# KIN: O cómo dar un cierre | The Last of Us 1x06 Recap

Pero no es solamente el hecho de que Joel empiece a sentirse mal, es el hecho de que además Ellie lo ve sentirse mal y se preocupa,
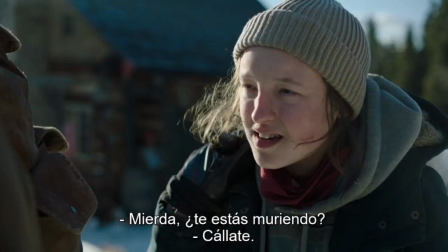pero básicamente porque ella sabe que sin Joel ella no llega a ningún lado, ¿sí? Ella dice, eh, te estás muriendo. Y él dice, no, callate. Y él sigue escuchando cosas.
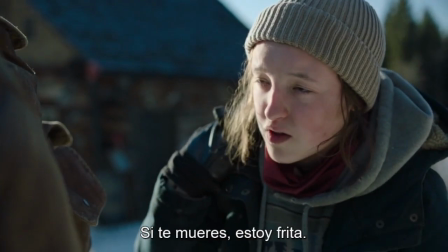Y ella le dice, sin voz, estoy jodida. Bueno, acá el subtítulo dice, estoy frita, ¿no? Pero ella dice, I'm fucked if you die. Y tiene razón, en parte. O sea, vamos a ver que después ella le va a preguntar si le enseña a cazar. Ella está aprendiendo un montón de cosas. Recordemos que pasaron tres meses desde lo de la muerte de Henry Sam hasta acá. Ellos estuvieron muchísimo tiempo viajando solos. Hasta que se perdieron el bosque y llegaron acá a este lugar donde están, ¿no? Entonces es importante el hecho de que Ellie reconozca fehacientemente de que sin Joel ella la va recontra quedar.
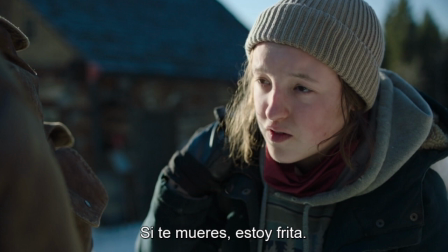Ella está perdida, ella no es autosuficiente, ella no puede seguir adelante sola. O al menos es lo que cree, eso es lo que ella piensa. Seguimos adelante, encuentran un río que no sabemos si es el río original y llegamos al campamento.
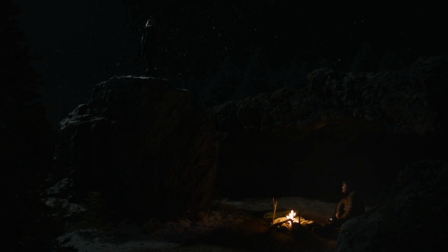Primero tenemos este planito, que es muy bello, en donde vamos a ver que Ellie está mirando la aurora boreal y al mismo tiempo la luna Y tenemos una composición interesante Recordemos que el primer plano que nosotros vemos de Ellie en el primer episodio es Ellie siendo iluminada por la luz Ellie como la esperanza de todos, ¿sí? Y este plano lo tenemos acá, acá tenemos a Ellie en lo alto, iluminada por la luna Vemos la figura de la roca esta iluminada por la luna que se define perfectamente, ¿no?
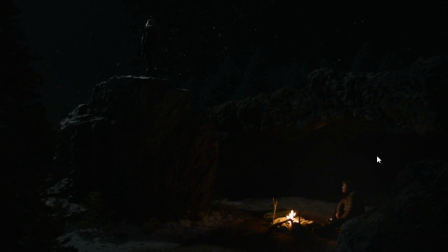Y acá abajo, en el fuego, Joel, sobreviviendo. ¿Quieren ponerse, digamos, sobreanalíticos? Joel está como si fuera la alegoría de la caverna de Platón. De hecho, es más, acá, en esta parte, tenemos una caverna. Les recuerdo un poquito lo que era la alegoría de la caverna de Platón En la alegoría de la caverna de Platón se hablaba de que una persona que vive toda su vida en una caverna Viendo las sombras de las cosas que pasan afuera sin animarse a verlos Termina aceptando esas sombras como la realidad misma Y que esas sombras obviamente no son el mundo real, son solamente sombras de la realidad Son solamente reflejos que no comunican lo que sucede afuera en el caso de que el hombre, la persona si quieren, puede ser una mujer si quieren sale de la cueva lo más probable es que se sienta lastimado por la luz intensa del día exterior y sienta miedo de lo que sucede afuera por lo tanto vuelva adentro adentro de la caverna nuevamente porque es más cómodo estar mirando solamente las sombras que están afuera y ese es el caso de Joel acá, esto es la alegoría de la caverna hecha a un plano,
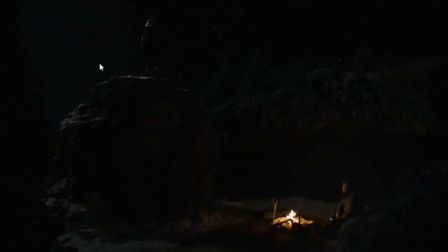Joel mirando a Ellie recortada contra el cielo afuera, Joel Es quien no ve futuro para sí mismo Él está cómodo dentro de su cueva Básicamente Acá Pigleteeper dice Salga de la cueva de Ale Buenas Salga de la cueva de Ale Entra en la cueva de Ale Para dejarme su opinión en la caja de comentarios Si les parece que este plano realmente viene por ese lado No, pero aparte es muy artístico Es muy bonito Fíjense que aparte Eli está iluminada por una luz blanca Joel por una luz amarilla O sea,
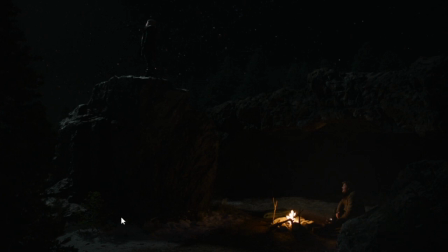si bien es más cálido Joel La luz blanca representa pureza Con un plano nocturno así la verdad, ella arriba él abajo, la verdad es que esto está hecho a propósito esto está hecho bien a propósito así que bien,
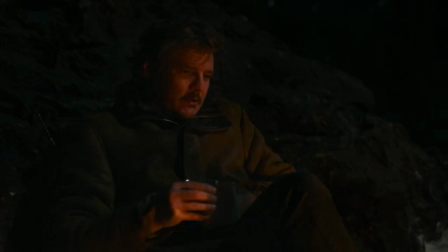entonces vamos a pasar a la charla nocturna en la cueva en donde él le va a preguntar supone que logramos la misión,
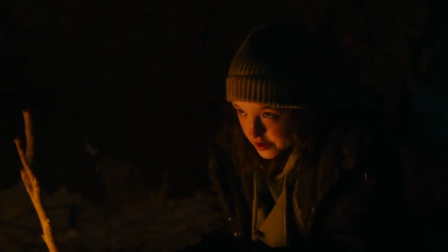¿qué viene después? ¿qué se nos viene luego? ¿a vos? ¿a mí?